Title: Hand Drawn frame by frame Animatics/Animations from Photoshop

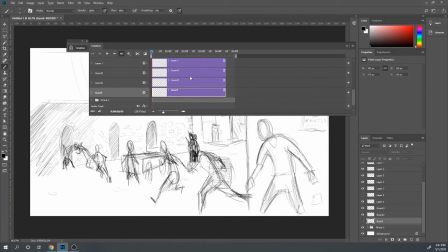[8:02]
and what else so in here let's take one more and I want to have them I don't know just to make it fun and dramatic here let's have them sort of jump in into this pose here let's see what we got here yeah there we go one
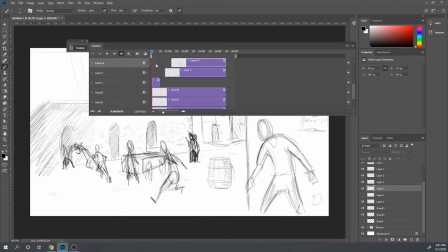[8:22]
thing I'm keeping in mind here is like what you call the line of action and that's going to be this sort of this this arc here that sort of defines the the line or the direction that he's moving I
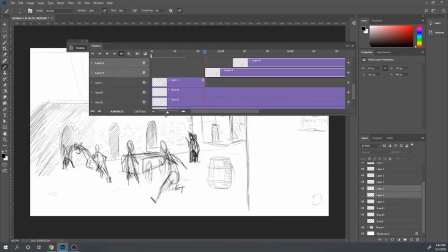[8:44]
don't know I'm just kind of making this up as I go here and I really don't want him to break his neck so yeah so there we go that's what hands are for right and
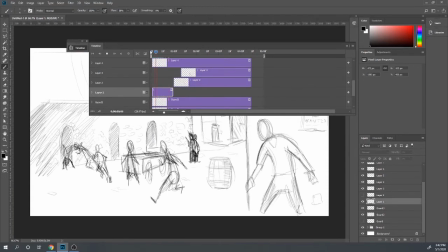[8:58]
you know being the this skilled sort of ninja assassin or whatever that he is I guess he's an assassin right okay so this is getting a little confusing so let me um let me turn this transparency down and
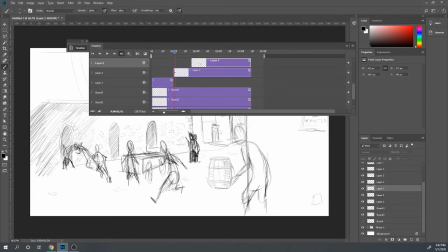[9:18]
just you know being as skilled as he is he's going to push back again here and jump back in here another thing i do want to point out that's kind of interesting here is in the previous pose we had a an arc you know the line of action you see how it's all sort of flowing in like this way here and this net this pose that i'm
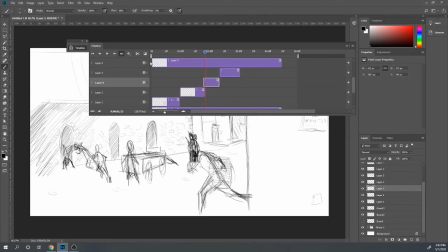[9:37]
currently drawing it's now reversed itself to do a little arc that way and that's just going to be um it's just going to be kind of interesting um just a little um a little note that i think is it's kind of interesting to point out um contrast is interesting um i i was
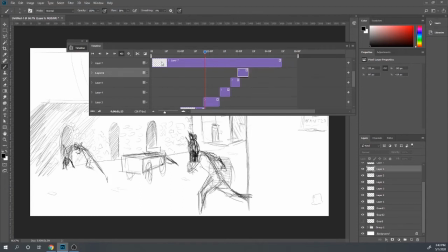[9:55]
going to say in animation but i think in all sorts of things say in um in film even you know i've mentioned this to some of you guys in terms of timing when you have like slow parts and then uh parts that are faster it just kind of makes things interesting in music even you know if you want to uh if you want to accentuate a certain part, and then, you know,
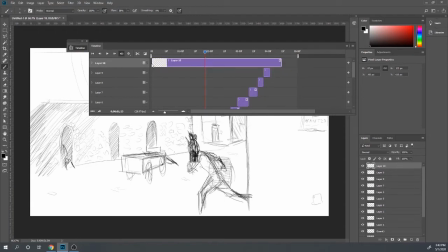[10:13]
then the different parts are going to be, I don't know, timed differently or have different levels. Contrast is kind of, it helps you make certain things more interesting and give emphasis to certain parts, you know.
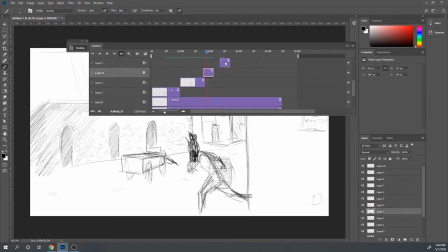[10:28]
So, this is all I have here for this, and I'm going to go with this. Let's turn the transparencies back on for everything. All right. So there we go. My drawings are not completely detailed yet, but I'll go ahead.
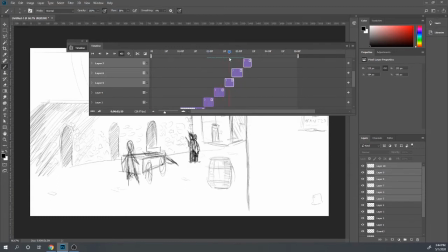[10:45]
Oh, yeah. Let's do this. Let's do this guy here. Let's see what we got with the guard here. So I'm going to give the guard one more pose here. Let's make this next pose here for the guard.
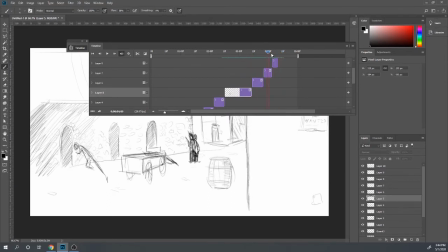[11:02]
and let's have him just turn around here and this is this is when he realized that the coast is clear i'm just kind of drawing over this guy here uh maybe you know what maybe one more let's let's maybe maybe have him sort of turn around here it's like oh did i hear something you know
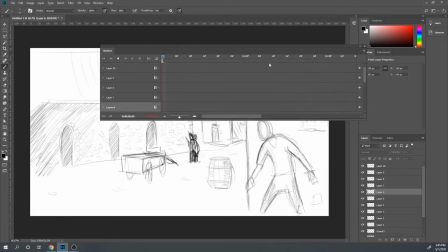[11:23]
hope I can see that yeah that's pretty pretty bad okay
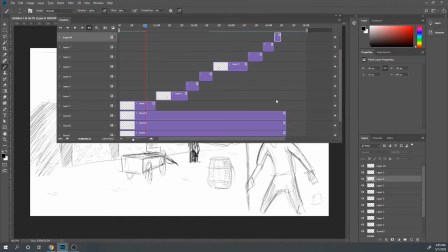[11:42]
this is the back this is his back here so let's do his little coat or something just so we can see I'm
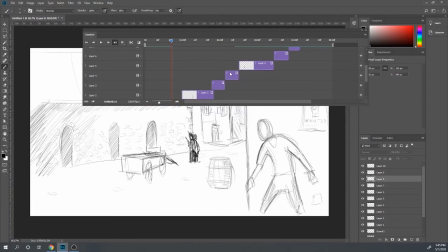[11:51]
gonna draw some hair or something giving the back of his head sure that's good And then here, this is also the back, but I want him to look this way as if he's like, he heard something.